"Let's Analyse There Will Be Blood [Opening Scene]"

What up guys, it's Kirtan Singh here, and I'm back with a brand new video. Today I'm starting my new series, Let's Analyze. In this series I'll be breaking down a scene or sequences from a film or series and explaining why certain choices were made when creating the scene, and what the director or writer were possibly thinking. This is all my own opinion and understanding of the film itself, so take it all with a pinch of salt. The directors may have chosen a different reason for making certain choices, it's just how I interpret it as a filmmaker. These videos will work with me dissecting what's happening on screen with the footage itself being played. So right now I have my laptop here with me, and in post-production I'll put what's happening on my laptop onto the screen itself so you guys can see what's happening. I'll also make annotations here and there on screen so you guys can notice what I'm noticing and focus on the areas where I'd like you to focus. This is the first time I'm doing this, obviously, so if you have any suggestions or any ideas of how I can improve, please let me know in the comment section down below. Today, for my first video, I'll be examining the opening sequence to Paul Thomas Anderson's film, There Will Be Blood. The opening sequence to There Will Be Blood is an amazing scene. In my opinion, it's the best scene in this film itself, and this film overall is an amazing film. The opening sequence does a great job at really enticing you into the story which is going to be explored. It also foreshadows what happens and hints at certain plot points which will be explored later in the film. And don't worry, if you haven't seen the film yet, I'm going to be doing my best to avoid spoilers, so you can watch this video and then go and watch the film itself. So let's get started. The film starts off with the title There Will Be Blood, followed by the strings instruments that come into play. These give a real horror and thriller kind of vibe with the way they're played, in some sort of detuned manner,
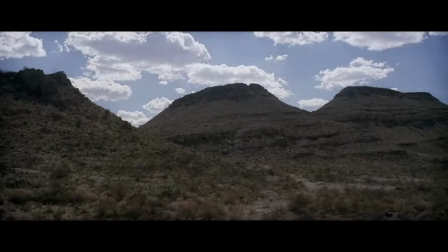playing these long notes which really create an eerie sort of feeling.
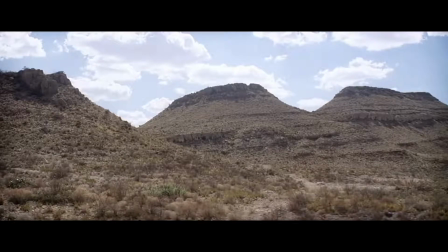With the appearance of the mountains on screen, we come to know where this film is located, and we also feel like the music is louder than it was before, because it feels like it's echoing throughout the mountains. This does a great job at making the viewer, the audience, feel uneasy and not sure of what to expect in the upcoming film.
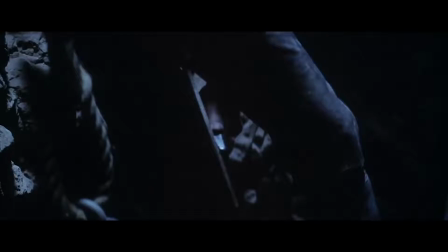From the establishing shot, we cut to an opposite environment, the inside of a mine.
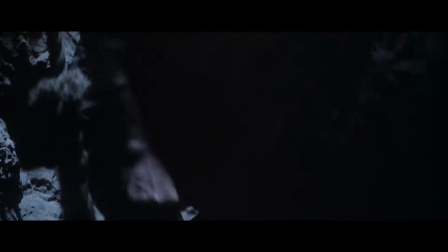This enclosed environment further makes us feel off.
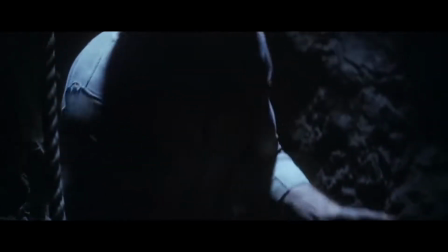From the thrilling strings to this wide landscape to a sudden enclosed mine shaft, it really creates a sort of environment which you do not want to be in.
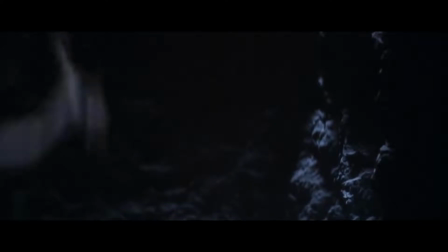But we see this one man working hard by himself, picking away at the wall,
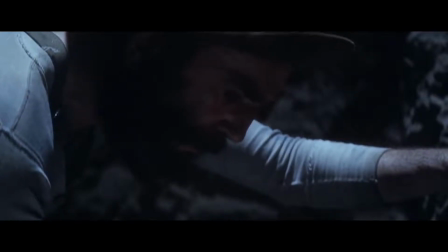looking for some sort of mineral which can bring him money and hence success.
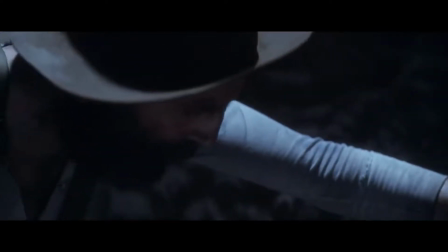We see him working hard, and we do so for a few seconds on screen, and we see him working alone.
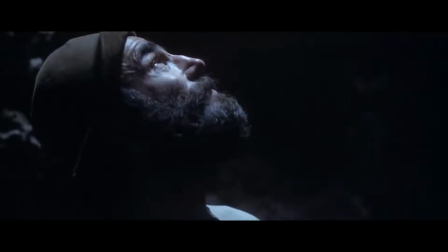We then get this cool religious imagery as he looks up and we see the moonlight striking his face. This evokes that image of God's sunshine, his rays of light shining upon someone who is being blessed.
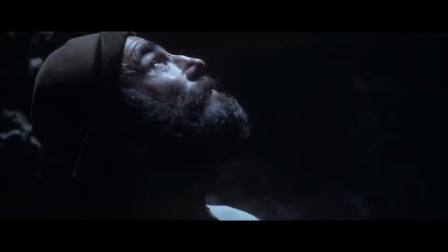In this case, it's Daniel, and the moonlight also establishes the time of day, which is nighttime. This contrasts the opening establishing shot which showed a daytime landscape and shows us how long he's been working out here for.
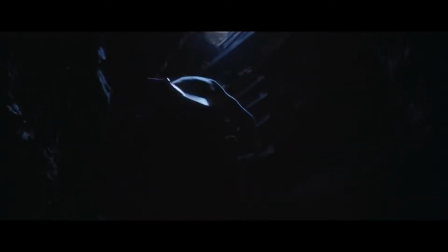Nighttime. And we see him, the open landscape, once again contrasting the mine shaft itself. We see the wind blowing against the rags he wears and the tent that is there,
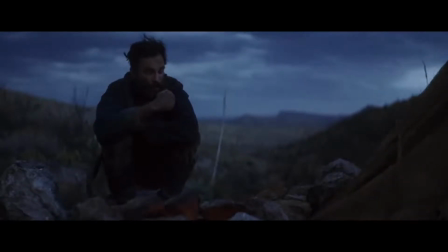and we see him huddling close with a fire, trying to keep himself warm. This creates empathy for the character, as we see him as a man working by himself, presumably to make ends meet.
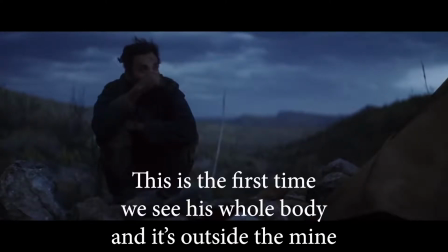We see him go from one harsh environment of the enclosed mine to a windy and barren environment of the outside world.
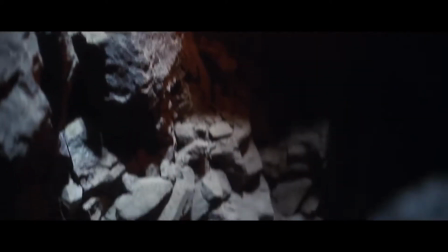We then cut back to him working in the mine in the next day.
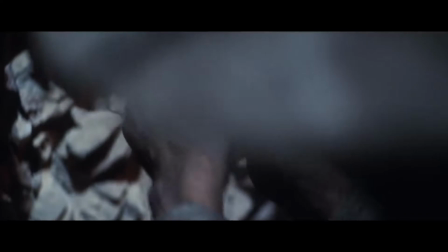This short break is meant to make us believe that he is constantly working, that he gets very little time for rest.
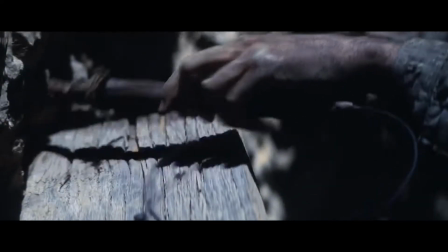We then see him find a mineral which is worth something, and he uses dynamite to get more.
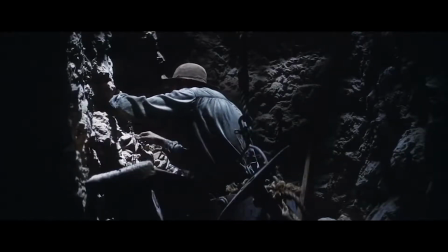This symbolizes his explosive nature, which we will see later in the film. It's also established how he's not a person who just wants the minimal amounts which he can find.
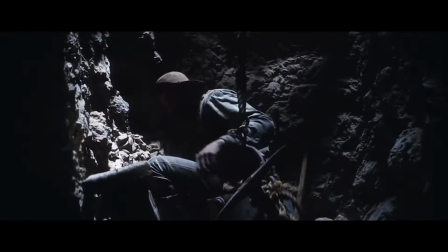He wants more and more, reflecting upon his need for success.
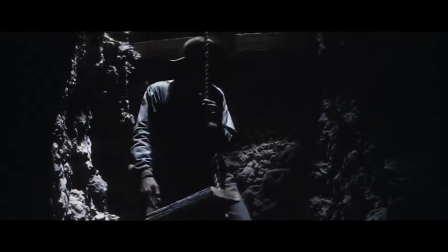His desire not to just have what he's given and accept it, but his desire to strive for greater things.
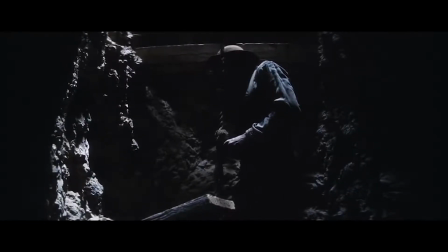However, up until this point, we don't view that as a bad thing.
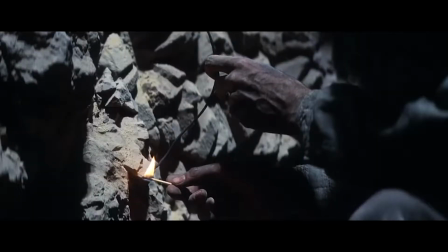In fact, it is an admirable trait for this man to have, considering he is working so hard.
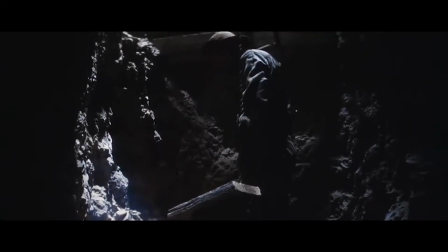We then see him exit the mineshaft and we see that it is daytime.
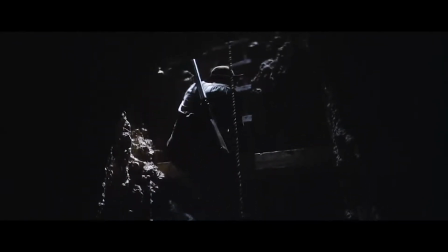This is a contrasting image to the nighttime that we saw earlier, and now that we see Daniel in daytime,
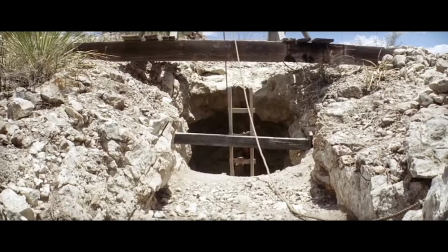we're meant to think of it as a more positive image, especially coming off the fact that he found some minerals. He's also smiling.
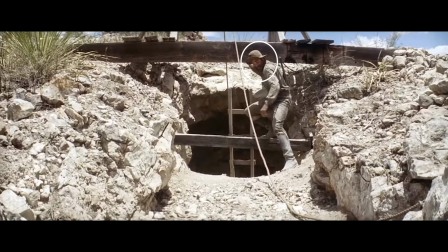You may not notice it the first time you're watching, but he's smiling as he exits the mine itself, happy with what he's found, and happy that he's going to cultivate more.
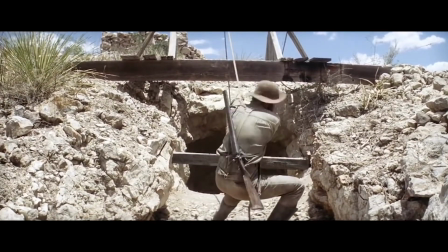Obviously, he continues to work hard, pulling on the rope, trying to bring up his belongings.
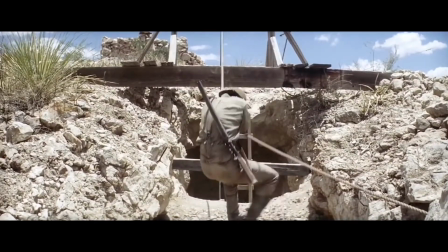He does struggle, however, showing how he may not be able to do everything by himself, even though he tries.
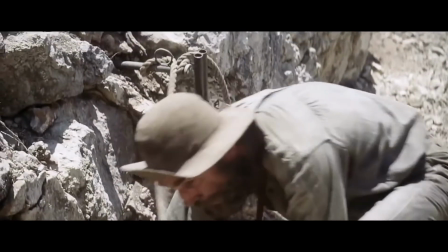You notice that the smile he had as exiting the mineshaft is now gone,
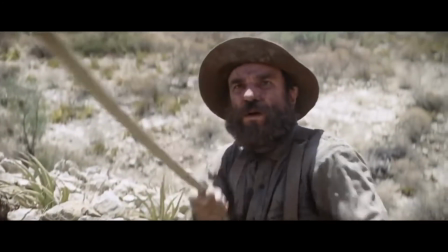and the director purposely had a close-up shot of him to show the stress which he is feeling right now.
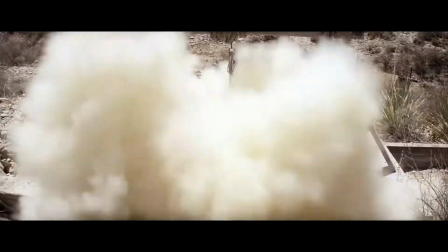And then we see his belongings get caught up in the explosion.
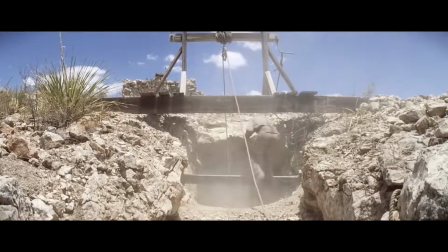We then see him go back into the mineshaft, hesitant at first,
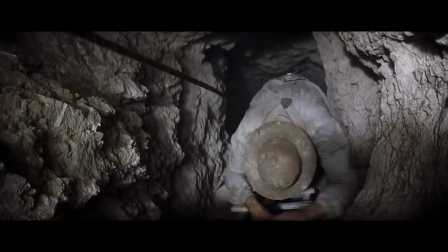and we know why, because the ladder is broken and he falls down. Once again, we feel sorry for this man.
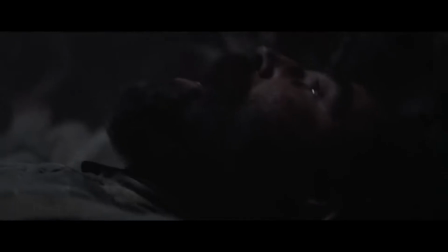He's gone through so much already, and when it looks like he's going to be happy, when he looks like he's going to gain success, something goes wrong and he gets injured himself.
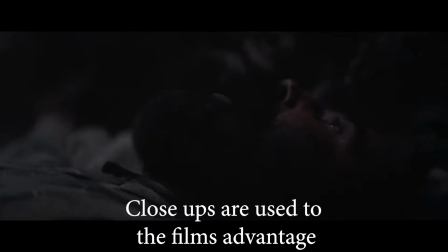The acting here is amazing. Daniel Day-Lewis does a great job throughout the whole film, but here is just superb.
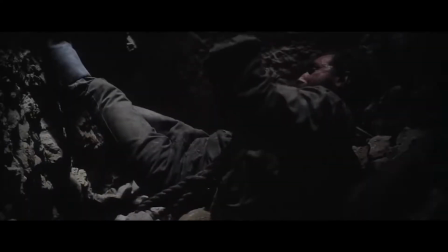It elevates the film even more. It elevates the sequence even more.
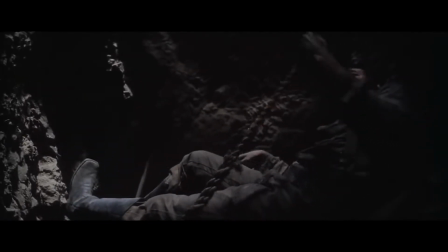You feel so sorry for this man through all that he's been through everything that he's struggled.
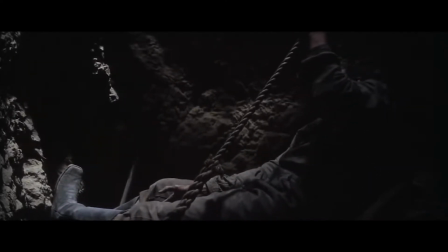But there's hope. We see him pick up a rock of the mineral which he knows he can sell.
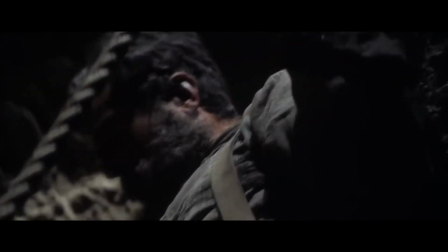And through sheer determination,
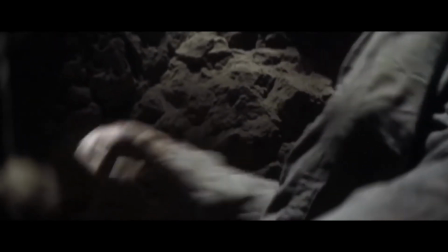we see him put himself through so much pain just to get out and sell that mineral.
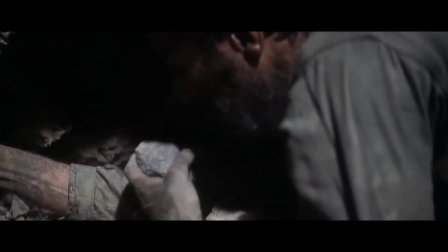Here, our character is established to be hardworking even more, putting himself through any sort of pain.
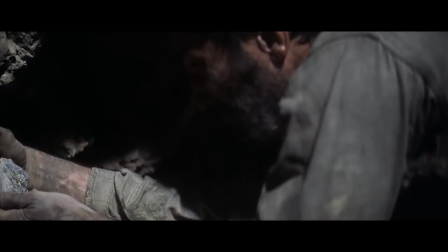There's nothing that's going to stop him to reach the success that he wants.
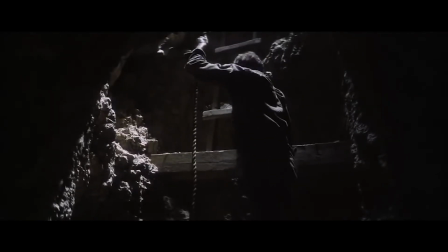He's willing to drag himself all across the dirt on these sharp rocks just to make ends meet.
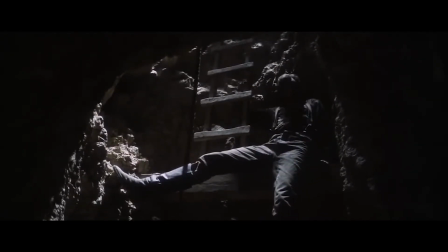This opening scene does an amazing job
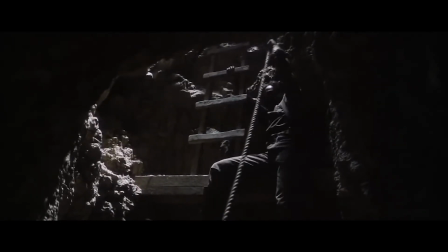at establishing a character who we believe we should root for,
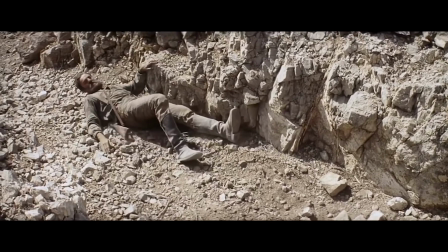who we believe is a hard-working man that deserves all of this glory, all of this success,
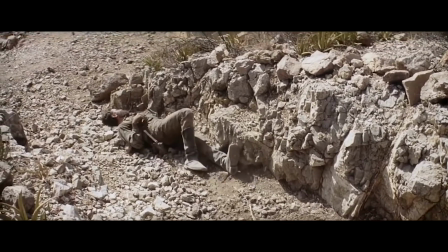because he strives so much to succeed.
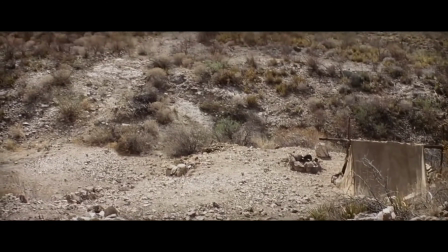But no matter what, he gets caught up in his own endeavors.
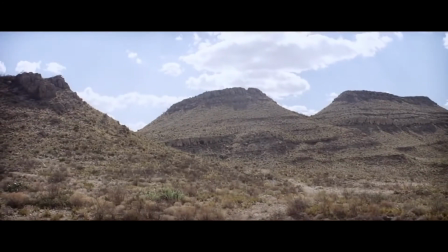As reflected in this opening scene and as shown later on in the film, more and more he strives for success, the more and more he's going to get caught up in his own problems.
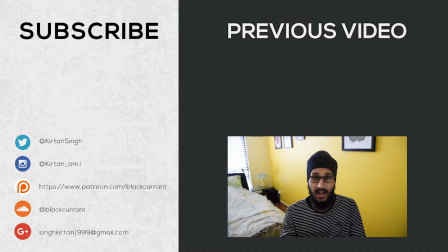Thanks for watching, guys. I hope you enjoyed that video.